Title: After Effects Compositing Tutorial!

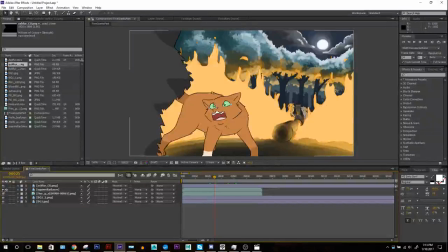You know, he's his own layer. Squirrel Tail Flight, whatever her name is here. Squirrel, old color. Fire, and the backgrounds. So because all that is together, we have a kind of foreground, a midground, a background.
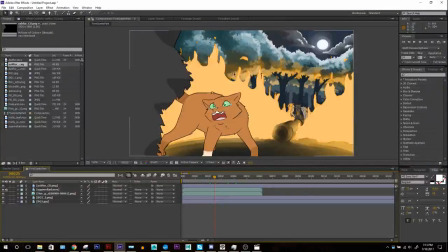It's good. Well, it adds a lot of depth to our scene. So now we can start working with these things. Okay, so one of the first, usually you want to set up the entire scene. Although if you're working with a large animation,
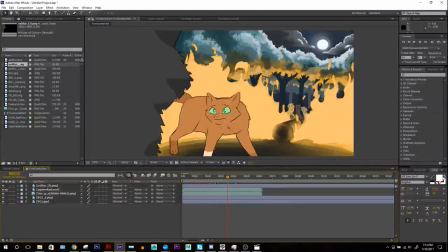say anything over the size of a map part, even really, you'd want to break up the scenes into different After Effects files. You wouldn't want to work with everything in one big After Effects file. It's not the way you'd want to work. After Effects is very layer heavy. As you can see, I already have these metal layers.
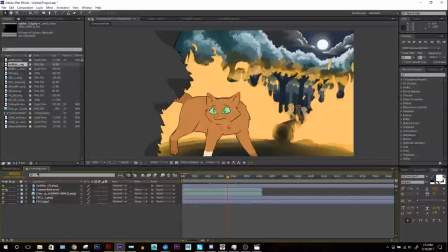I mean, some projects I have can even just be a couple of seconds long, like a size of a map part, and they can have 100 layers. So if you want to keep down layer complexity and file size and headaches,
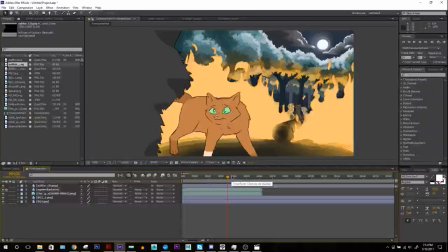try to separate things into different files and then put them back together for a larger project in a program like Premiere, and a proper editing program. It's also very hard to edit all that. If you have hundreds of layers and each piece is a bunch of layers, it's very hard to move things around.
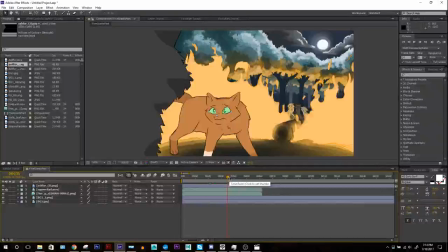So it's better to work in separate shots as separate projects in After Effects, and then put it back together in a proper editing program. Premiere, Windows Movie Maker even work, however you edit.
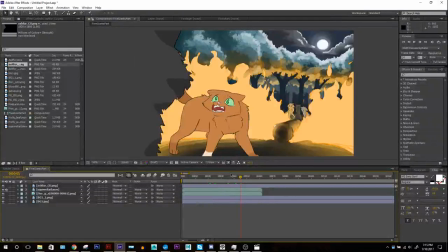But now that we're in this, I can start showing you some of the effects that we can work with. So there's two different things. There's layer styles and then there's effects. For anyone who's familiar with Photoshop, it has the same thing.
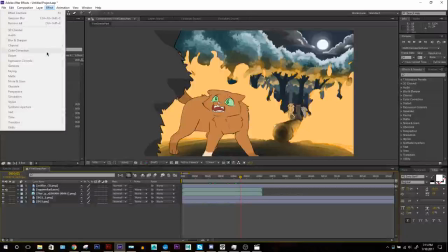They have like an effects option where you can do all those fun stuff like liquify and all those things. After Effects has a lot of the same effects that Photoshop does. It works very similar. And then it also has a bunch of other ones that are very time-based, because you're working with movie files here instead of still images.
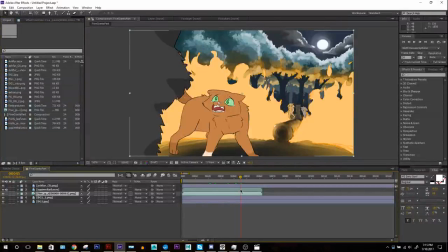And then they also have the layer styles, where in Photoshop you can add things like an inner glow or a bevel, or like an outline. And all those things can also be applied on After Effects things, even though they move.
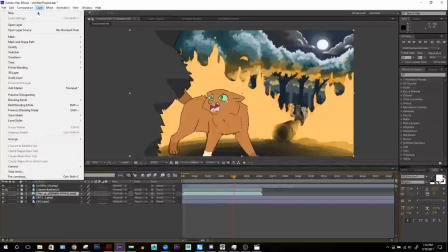So to do that, you can either go over to layer styles, it's down over here, and then you have a couple of options.
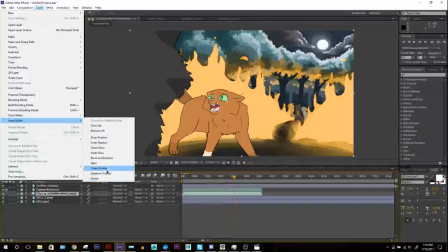There you go.
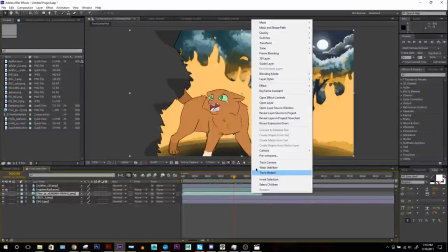Or you can right click on the object you have here and then go over to layer styles, and you can see they're right here too. So one of the most common ones I would use is the bevel and emboss. Oops, that's on the fire.
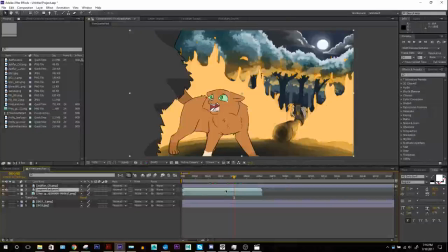I want to do it on square flight. And that is a kind of way to simulate some sort of gradient lighting effect for characters. It kind of adds a little bit of 3D-ness to them. It can also make them look a little bit graphical, flat, because it only does shading on the edges.
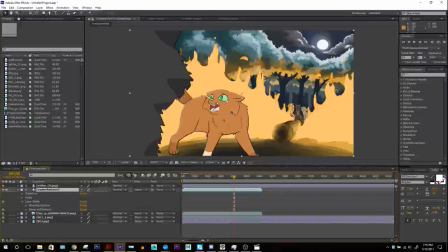So you want to use it sparingly or smartly. In this case it works because the moon's over there and the fire. Or it might work with sun, but if you want to get a full shaded effect, you should probably still animate the shading, even if it's very difficult and time consuming.
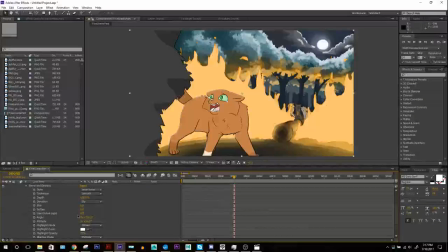But this is a fast way of doing shading, and it's worked a lot for me, so it can look pretty nice. So once you've added a layer style, you'll see it, this little layer popped open here, these little arrows, little drop down arrows every single layer has. It gives you here a bunch of different other ones. Transform audio layer styles.
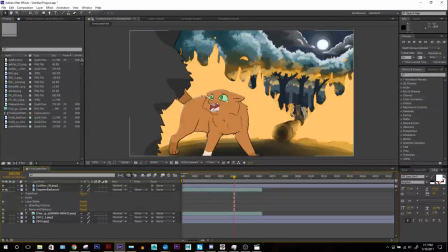And then under bevel and emboss, see, got a new one. We have different options we can work with. We have all these different options.